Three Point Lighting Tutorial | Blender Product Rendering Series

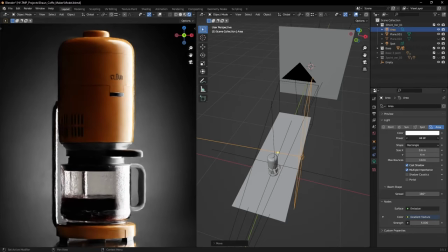0:00 Studio lighting is a very complicated topic. Here are a few tips to better understand it.
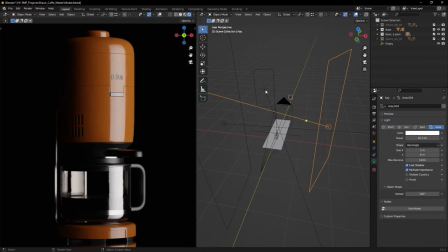0:04 You need a main light to sculpt the shape of your subject, a rim light that separates the background and creates depth in the image,
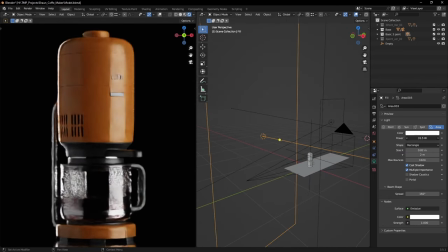0:12 and a large soft fill light to bring up the shadows of the whole image. This is known as a three-point lighting setup and is very commonly used. Let's take this concept and change it up a bit.
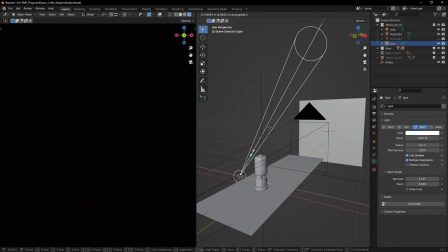0:24 To separate the background from our subject, let's put a plane and point a spotlight at it.
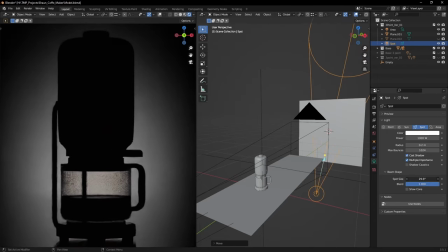0:30 Using the blend amount, we can create a nice gradient behind our subject to make it really stand out.
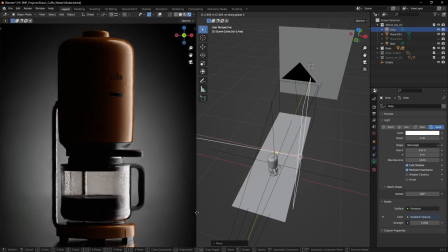0:36 For the key light, let's just place a plain light really close to the object.
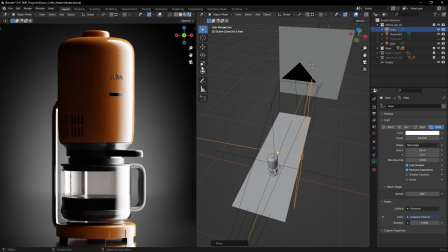0:41 I want the highlights to spread over the whole length of the coffee maker so that its shape is easily readable.
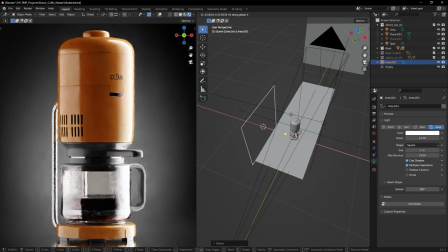0:48 For the fill light, we can create another softbox and try doing it that way, but there is a much easier way.
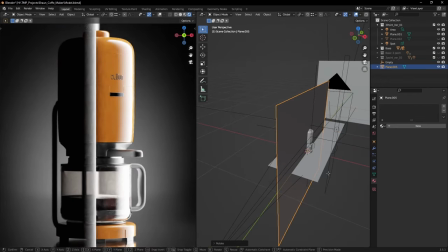0:55 Just place a large plane opposite to the key light. That way, we will use the bounce light to create the fill.
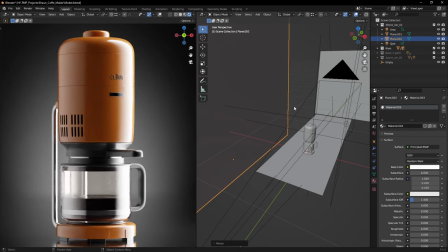1:02 You can play with the size and how close the plane is to get the results you are after, and you will get really nice gradients on your object.
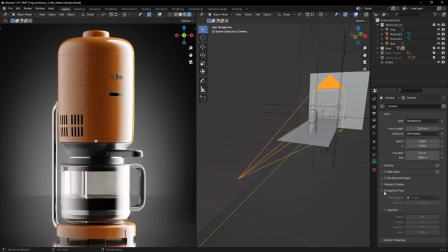1:10 Also, some depth of field will help create the seamless background effect.
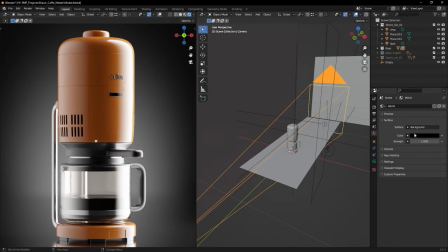1:15 One last tip, when making studio lighting setups, always make sure you have a pure black environment.
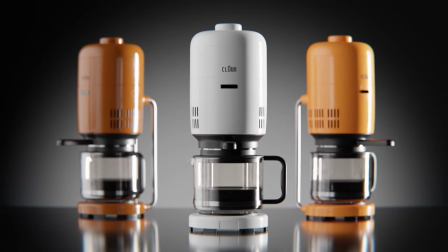1:22 That will give you deep reflections and rich blacks. Subscribe for more tutorials and thanks for watching!